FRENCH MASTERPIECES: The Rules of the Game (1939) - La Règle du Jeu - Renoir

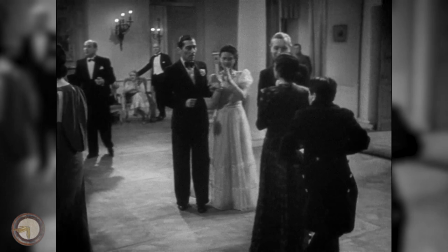244s
At the same time, the cinematography features also frequent, if subtle, camera movement that was unusually sophisticated by standards at the time,
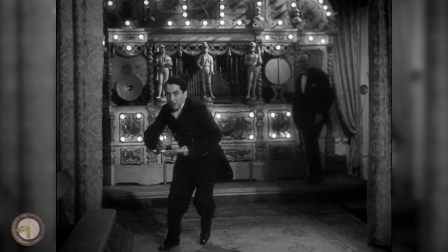251s
efficiently reinforcing the power of longer-take duration adopted, the end result being quite innovative and unique.
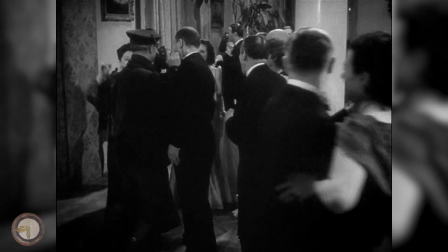257s
Sound-wise, the movie also holds a complexity that challenged the capture and mixing ability of the era,
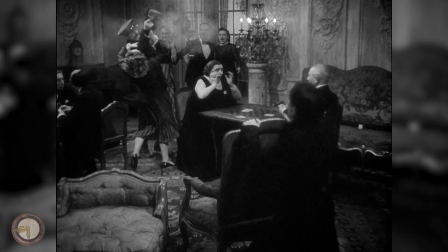263s
as it presents sequences with multiple sound sources of diverse tone and texture simultaneously,
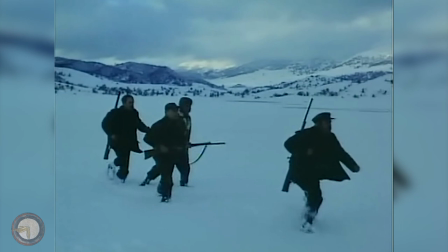268s
while avoiding in the end the mushy clutter that could turn into in the hands of less talented or careful technicians.
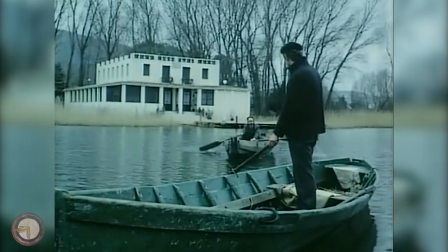274s
The rules of the game is responsible for having inspired countless later films featuring hunting scenes that bring about the less evident and disagreeable natures of its individuals,
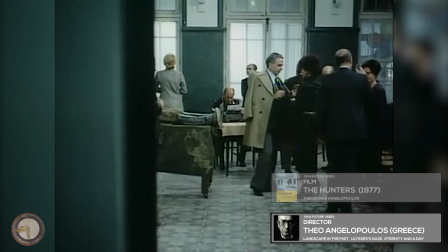283s
the most notable of which being perhaps Angelopo's The Hunters, a film that besides holding similar dramatic structure,
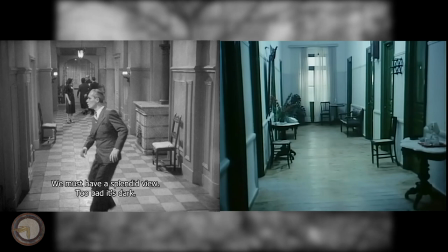289s
also features a kind of vaudeville scene reminiscent of the rules of the game sequence in which the guests bid each other goodnight in the corridor connecting their rooms,
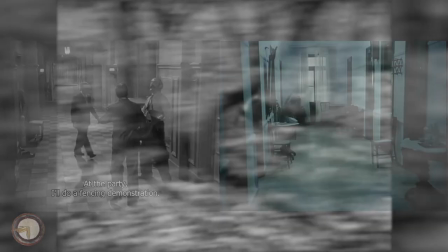297s
in a series of various salutations, formalities, kisses and interactions.
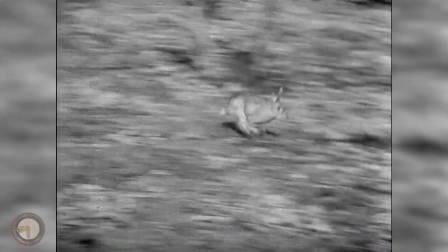302s
As for the hunting scene itself, it's striking and somewhat haunting for its apparent presaging of the brutality of the imminent war,
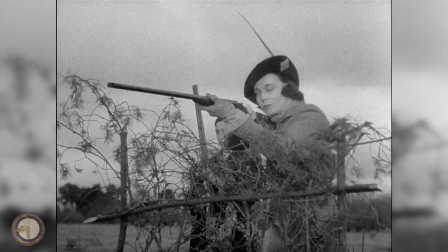309s
its eerie atmosphere stemming from its sombre mood and fast editing,
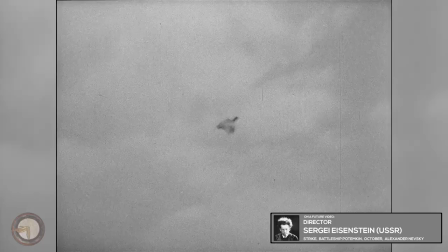313s
echoing the montage prowess so aptly enforced by Eisenstein in his classics The Strike and Battleship Potemkin.
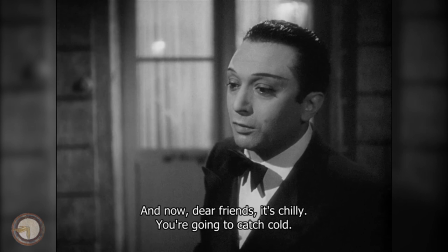320s
The final shot of the film bears a spine-chilling mood as well,
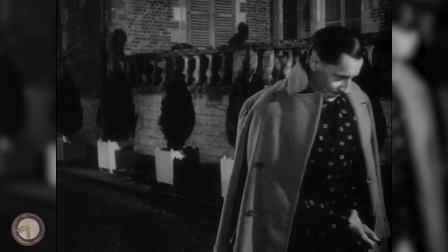323s
as the tragic accident is effortlessly dealt with and tucked away with the laconic discourse by the host,
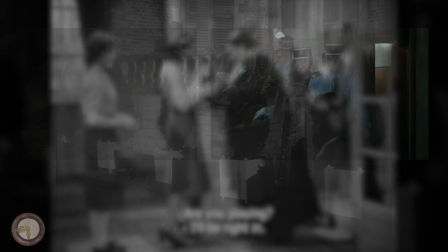329s
and the conformed guests return to the chateau to continue their evening, their moving spectral shadows projected on the accursed estate's wall.
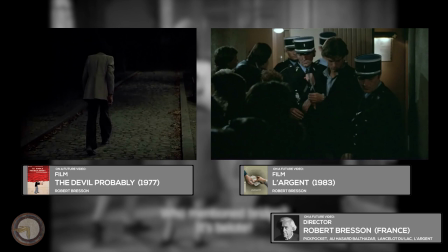337s
In his last two films, Robert Bresson crafted endings that bring to mind this conclusion,
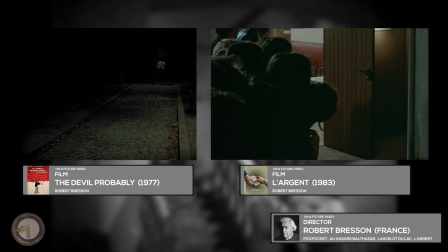342s
a similar tone being strongly apparent in The Devil probably, whereas L'Argent bears a closer stylistic similitude.
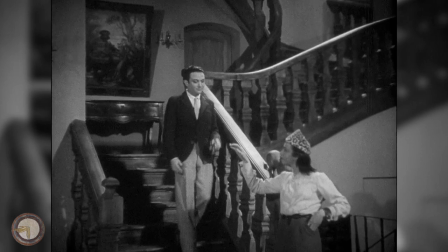349s
For the courage and brilliance of its satirical social commentary, of French classes when Europe was at the brink of its most deadly armed conflict in history,
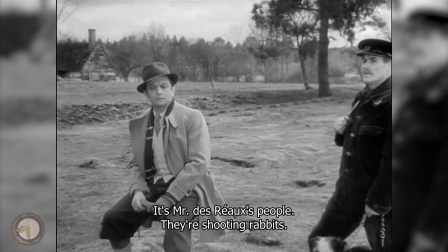357s
and for the technical accomplishments, the freshness of its novel cinematic approach that would prove highly influential not only for French cinema but for directors all over the
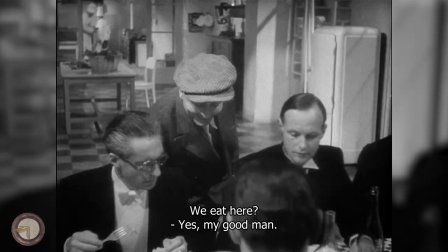365s
world, the rules of the game has rightfully earned its classic status and recognition as one of cinema's greatest gems.
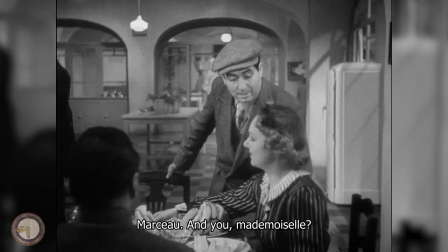372s
If you'd like to watch it, there's a Criterion Blu-Ray and DVD available, comprising the reconstructed version of the film,
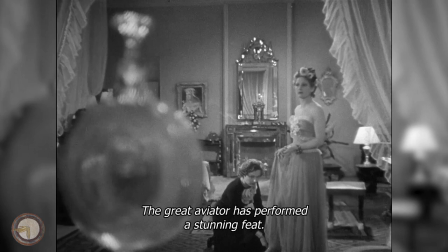378s
after having been subjected to cuts and its original negative distortion during World War II with a superb digital restoration.
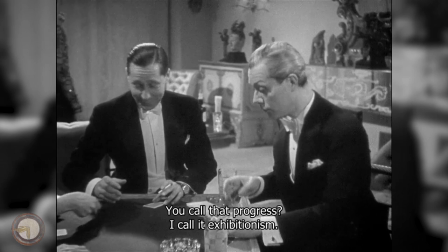384s
The link will be in the description. Also make sure to check other videos from this channel if you're interested in learning more about caustic cinema of all eras and countries. Thank you and see you next time.